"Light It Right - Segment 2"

We're here today to talk about lighting indoors in dark situations. And actually this is the best possible scenario for lighting for video. Why? Because we don't have light coming through windows. There's no daylight to contend with.
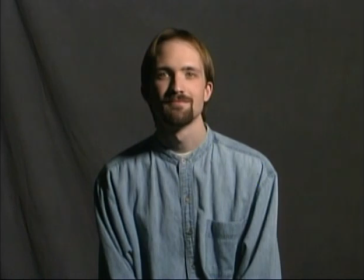We don't have other lights on in the room. We turn off all the lights and the only light that we're going to introduce into our scene is going to be from the lamps that we set up. While it's not necessary to have a professional three light kit to light for video, we're using one today to demonstrate the techniques that you need to know to light well indoors. A typical light kit includes some tools that are essential for good lighting.
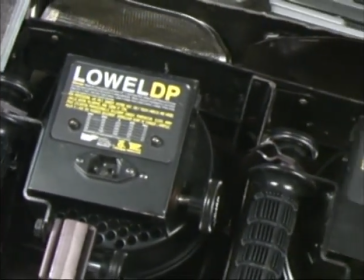It includes at least three lamps, one to use for your key, your fill, and your backlight.
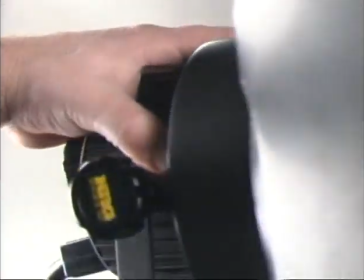Occasionally it will add a fourth that you can use to light your set like we'll be doing today. way.
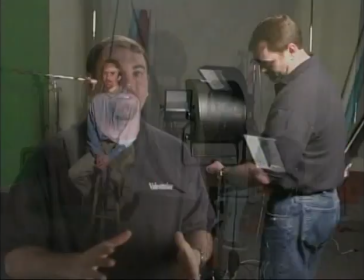There are stands for these lamps to mount on that you can raise them to several feet off the
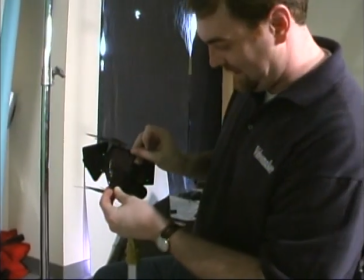ground or lower them down near the floor and barn doors which allow you to control spill light.
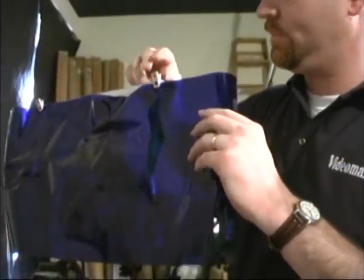You'll also find that the typical kit includes gels for color correction or for effect
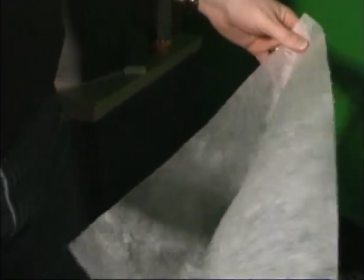and diffusion material to soften the brightness of a harsh light. The first light in our three lamp configuration is our key light. The key light is the primary very light source in any three light setup.
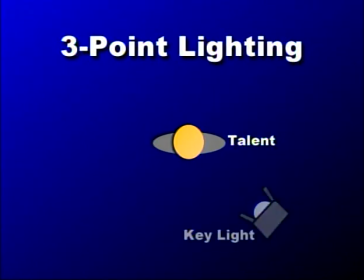In any setup for that matter. The key light is the brightest of all the lights and it provides the direction for the source light in our setup.
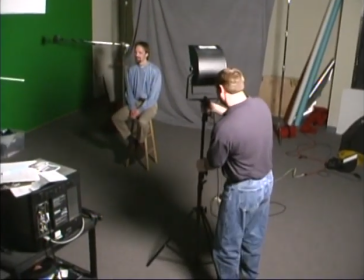We're going to position the key light several feet above the head of our subject, usually three or four feet higher than the subject's head,
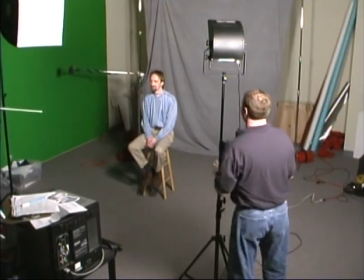so that it shines down on the subject at about a 35 or 40 degree angle. This is going to provide a natural natural direction for our key light. If you think about the real world, most light sources come from above our heads. The lights in the ceiling of a building or the sun outside. We want to mimic this in the positioning of our key light.
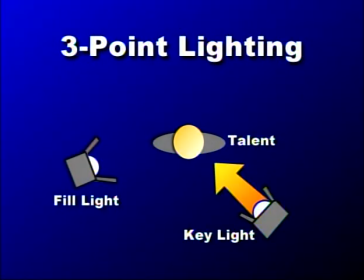The second lamp in our three-point lighting configuration is called the fill light. The fill light's entire job is to soften shadows that are cast by the key.
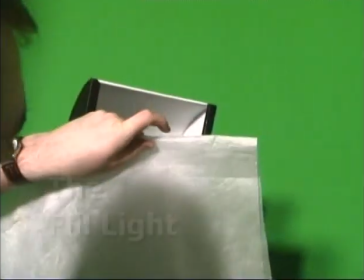If these lights are of equal intensity as far as wattage goes, we want to find a way to soften that key light.
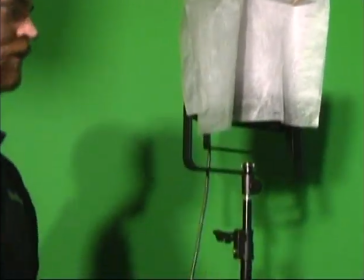We either need to move it farther away or we need to diffuse it with an umbrella or with some diffusion material
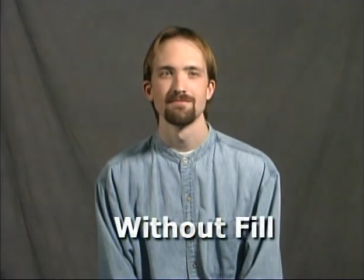so that the light that comes from the fill just softens the shadows that are cast by the key light.
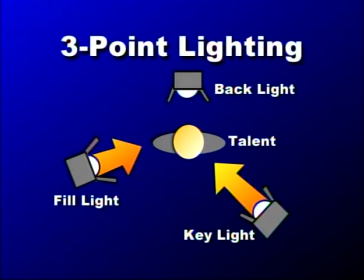The third and final light in a three-point lighting configuration is the backlight. It's sometimes called the hair light. The backlight, the hair light, we want to be a bright hot light that shines on the head and shoulders of our subject. subject.
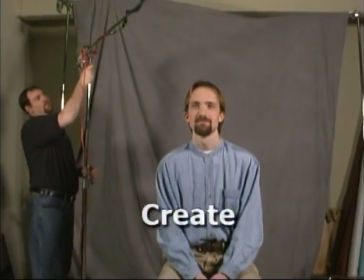Its job is to provide separation from the subject and the background.
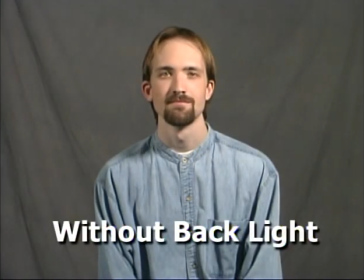You can see before we turn this light on, although we have a very nice looking key light and a nice looking fill light, the scene looks flat.
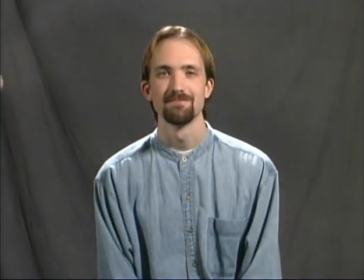When we add the hair light, when we add the back light, you're going to see how the subject pops out from that background and it adds that extra dimension that our scene really needs.
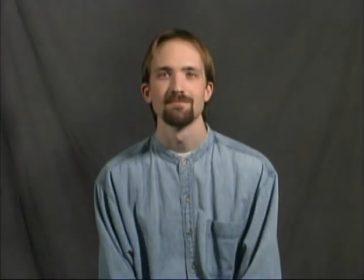Well now we've successfully positioned our key light, our fill light and our back light and our subject is looking very very nice on camera. But what we'd like to do is add a little splash of color to the scene to just finish it off. What we're going to do is add a fourth lamp with a colored gel and by
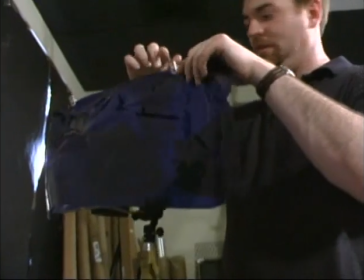shining the light through the gel onto our gray backdrop we can make the scene any color we like,
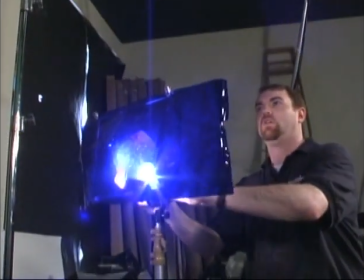maybe purple, green or blue. In our case we tried blue and I think it looks fabulous.
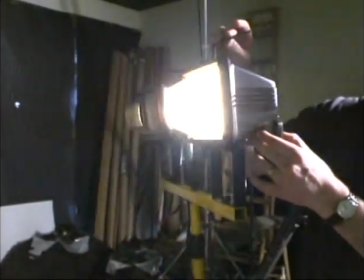As we said earlier you don't have to have a professional lighting kit to pull off this kind of lighting.
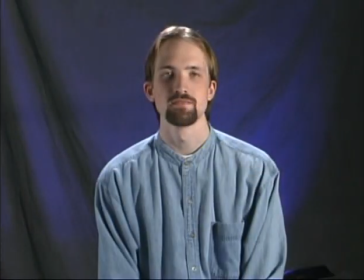The most important thing is how it looks to the camera. When you look at our two shots side by side from the camera's point of view,
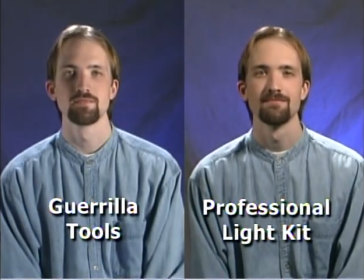it's difficult to tell the difference because the color of the lights is so closely matched with our Gorilla Tools and with our professional kits. Some skillful use of Gorilla Tools can net you incredible results and save you a lot of money. Lighting in the studio is actually relatively easy since we have great control over the lamps in the studio. However when we go on location and shoot say in someone's home or their office, we tend to throw out all those rules and just start shooting. Nevertheless, even shooting during the daytime there are at least two challenges that present themselves to us as we're shooting.
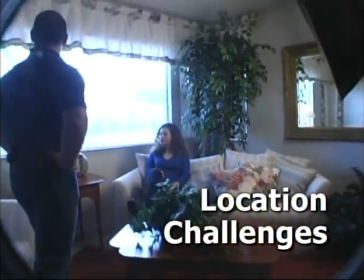They are light intensity and color temperature. Let's tackle the problem of light intensity first.
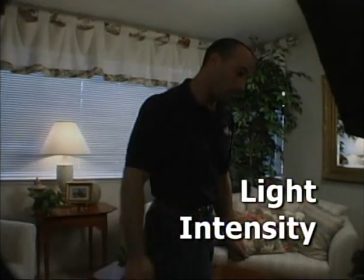Even during the daytime, sometimes a room is simply too dark to give you a good exposure right away. The first thing you can do is go to manual iris control and begin opening the iris until you get a good exposure. If this alone doesn't brighten the picture enough, try slowing down the shutter speed. This will also brighten the picture. But be aware, however, in certain circumstances it might give you a telltale motion blur.
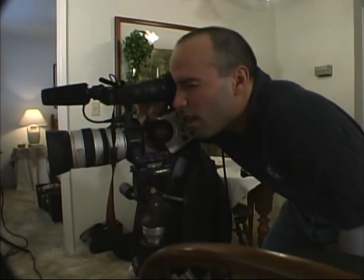You can do both of these things with your camera alone to give you a better exposure. A large window in the room is a problem that you can actually turn to your own advantage.
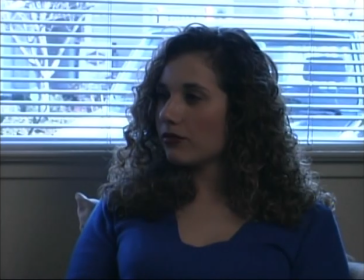If your subject is sitting right in front of the window, typically her face will appear too dark. Now you can use a reflector to bounce some of that sunlight back into her face, but a The better solution is to turn your subject so that the window is to one side.
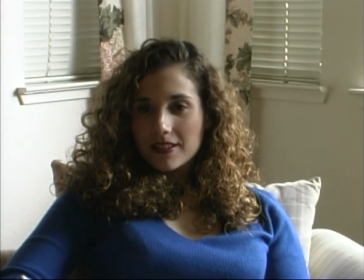Now you can use the sunlight as your key light.
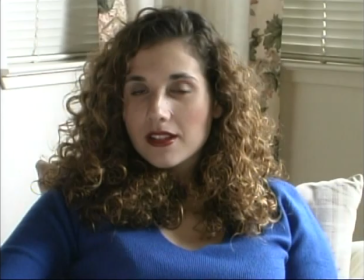Put a reflector on the other side of your subject to fill out those harsh shadows, make them soft, and you have an attractive picture. You probably have all the equipment you need already at your disposal. Look around the room to find the lamps that are already there.
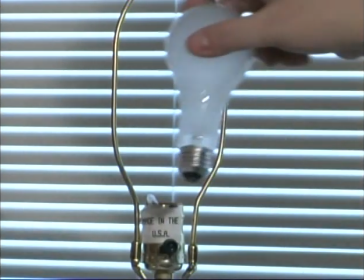Now you can take greatest advantage of those lamps if you first replace their bulbs with the highest wattage bulbs that they can handle.
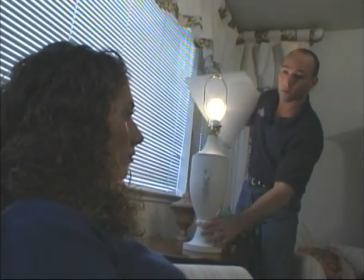Second, remove the lampshades. This will definitely increase the light intensity. If you find that the light is too harsh, back the light away from your talent to soften the light.
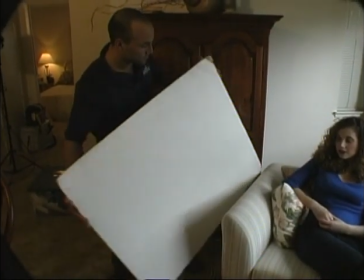Also, you can use a reflector from the other side of the talent's face to fill the shadows. If you need to bring in higher wattage lamps, be careful not to overload the electrical circuits. Check the circuit breakers to see which circuits control which plugs. Then disperse the load accordingly. Now, if you don't have many circuits available to you, you may need to use only one bright lamp. But in many cases, you'll find that the room you're in has a white ceiling.
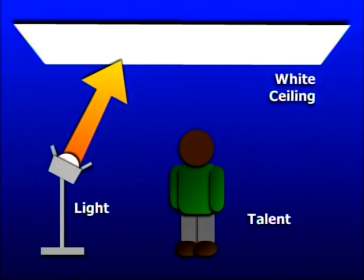You can take the bright lamp and point it at that ceiling to create a bright but soft light that will flood the whole area. Now let's deal with the problem of color temperature. The challenge here is to get natural-looking colors in our picture while dealing with competing colors coming from the sunlight,
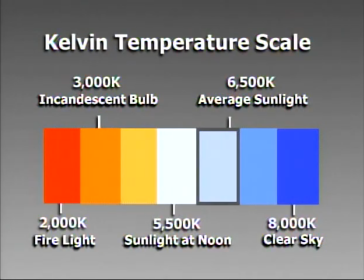which is relatively blue, and the incandescent lights in the room, which is relatively orange. Now the first thing we can do is take off the automatic white balance control on the camera.
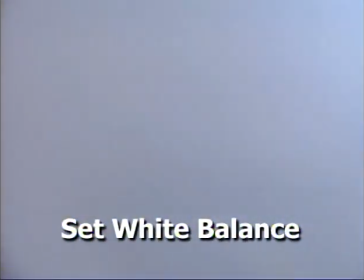Go to Manual. Now place a white card directly in front of your talent, catching the light that's falling on your talent.
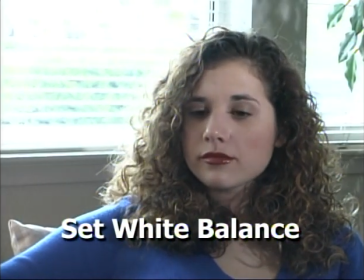Set your white balance to that card. Another thing you can do is exclude the sunlight from the room entirely.
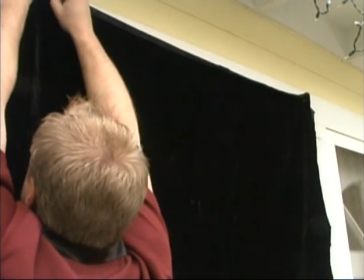Do this by hanging a dark curtain or at least closing the blinds.
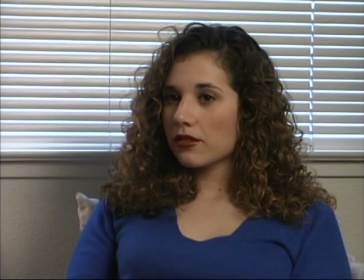Now everything that's left in the room is light of the same color temperature, namely the light coming from the incandescent bulbs. Take out that white card and set the white balance to that. Now another way to go is to let the sunlight illuminate your subject and balance the color of your lamp to the sunlight.
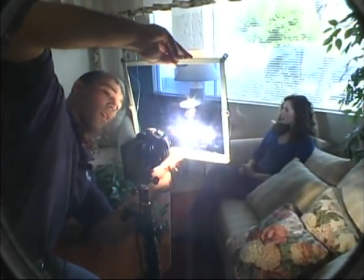You can do this by placing a blue gel over the lamp. We take just a couple of minutes, we can get shots on location to look just as good as those we take in the studio.